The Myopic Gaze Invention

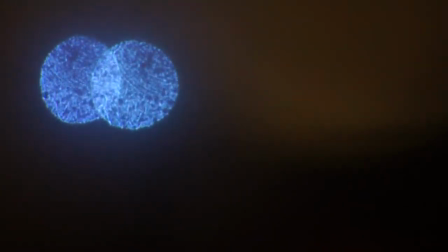[0:00]
Hi everyone and welcome to my channel, and I just wanted to talk about some of this kind of footage that you might have been seeing.
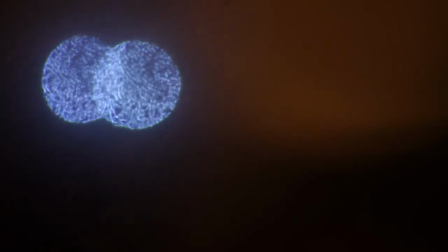[0:06]
I call this the myopic gaze. So when you have high myopia and you look at bokeh, you actually see a lot of movement within the bokeh from all of your floaters and vitreous fluid and how that works,
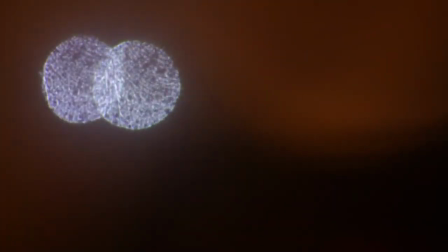[0:21]
which is something that's never really been seen on film. So just to explain what this footage is, this is a
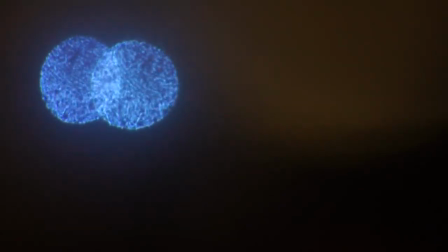[0:29]
200mm lens, and a orb has been fitted in the lens adapter to create the shadow on the sensor of the camera, which is similar to what happens inside our eyes.
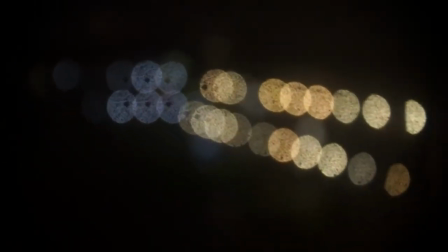[0:46]
Here we see some footage from a Canon zoom lens, which I believe was 18 to 35. And yeah, it's just still very visible, so it goes to show that you can have this more
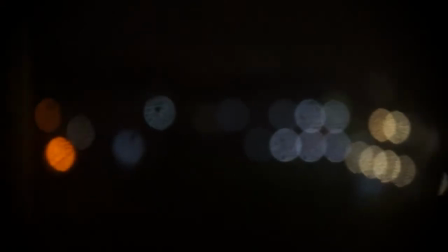[0:58]
realistic myopic bokeh effect with the myopic gaze in any length of camera lens.
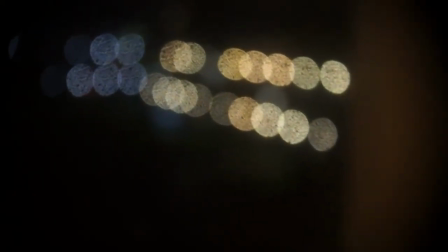[1:04]
Except with this camera I had to fit it behind the front piece of glass,
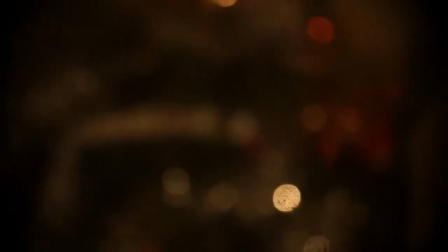[1:08]
which I feel makes it look a lot less clear than when
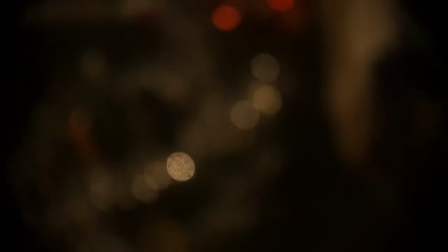[1:14]
you have it further back in towards the actual camera sensor.
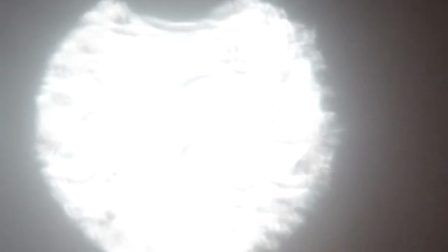[1:23]
Moving on, we have this fantastic footage where I actually
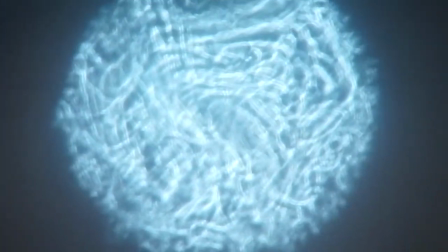[1:27]
inserted an orb inside the aperture plate of the camera.
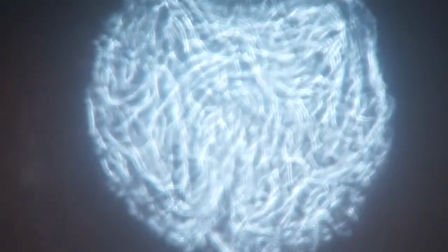[1:32]
This broke it, but yeah. So what you see here is the glycerin
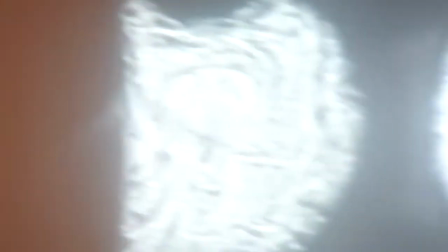[1:37]
diffusing with the water while it's in there, which you do get similarly with myopia, but it's more soda floaters.
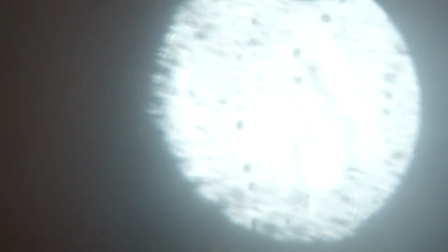[1:46]
So what I really want to do is I want to get some vitreous fluid
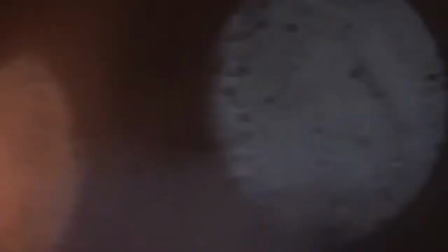[1:50]
donated by somebody from a hospital who's passed away or has had an eye removed,
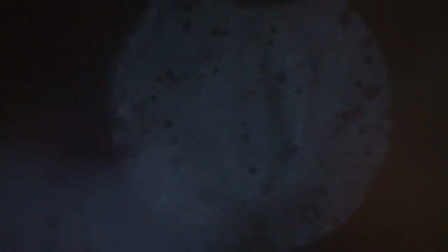[1:56]
and actually put that inside the camera lens instead to really accurately pick up how we see bokeh as myopic people.
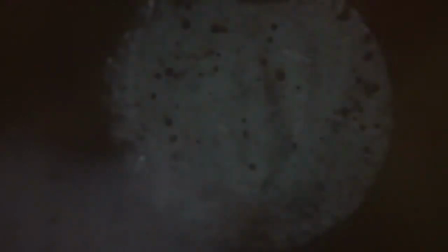[2:07]
Here we have a still with some of it going up and down. It kind of looked like a mushroom floating upwards as it had diffused a bit at this point. And I thought this was very similar to how we sometimes see floaters pan across the bokeh.
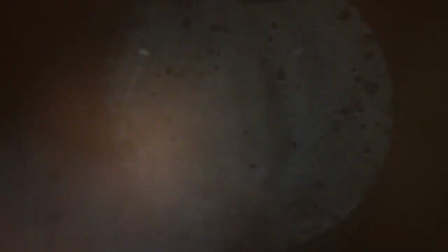[2:22]
But what also is notable here is that there's some glitter in this one, so it's a bit more like a snow globe.
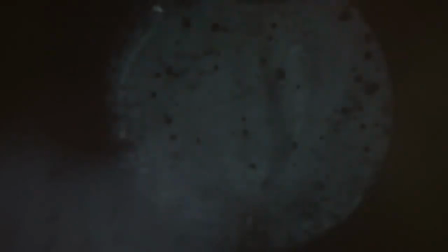[2:27]
And all of these little dots and specks are things that we as people with myopia have in our vision. And this tends to increase as we get older, as our vitreous fluid dissipates more.
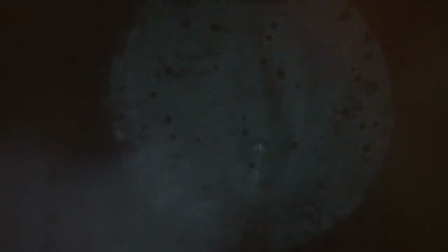[2:43]
So we don't have to use vitreous fluid to do this. You can just use glycerin like how I've done. And how I feel I've invented. I don't think I've ever seen anyone else do this, but yeah. What ideally is, I would like to make a design of camera lens similar to the Petzval lomography lens, where you can change the aperture plate,
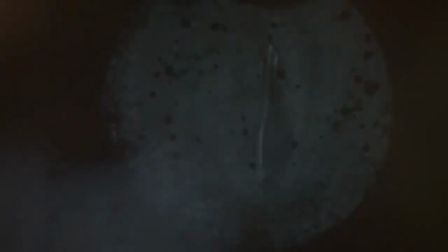[3:03]
where it has a compartment where you can change the inner lens which holds the liquids inside, so that we can continue to make these amazing bokehs with very defined things happening inside them.
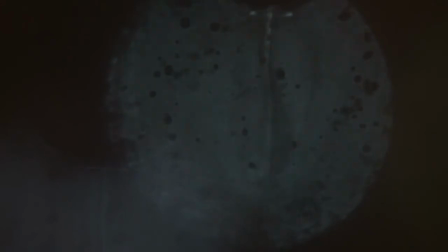[3:18]
Which is more realistic. So yeah, if you can see now, the mushroom is just reaching the top and it's kind of going flat there. So a mistake that I made with this one is that I left an air bubble at the top, which made all of the bokeh have this funny little bubble wobbling around, which is something that can be avoided.
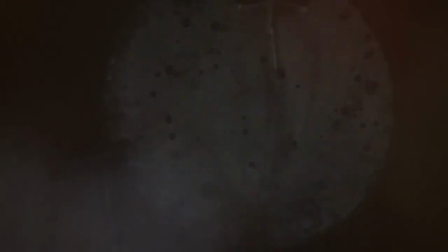[3:37]
It's worth noting that every time I do this, I have to redo it and clean it out, because it's not a lens built for this. I've smashed about
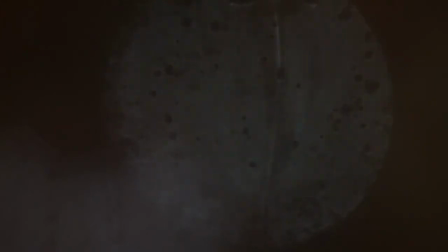[3:51]
about 40 Carl Zeiss lenses to make this happen, and I've been taking them apart and screwing them back together, and now we have a zoom lens that can do it, a 50mm lens, and also a 200mm lens if we want to look at them really closely for B-roll.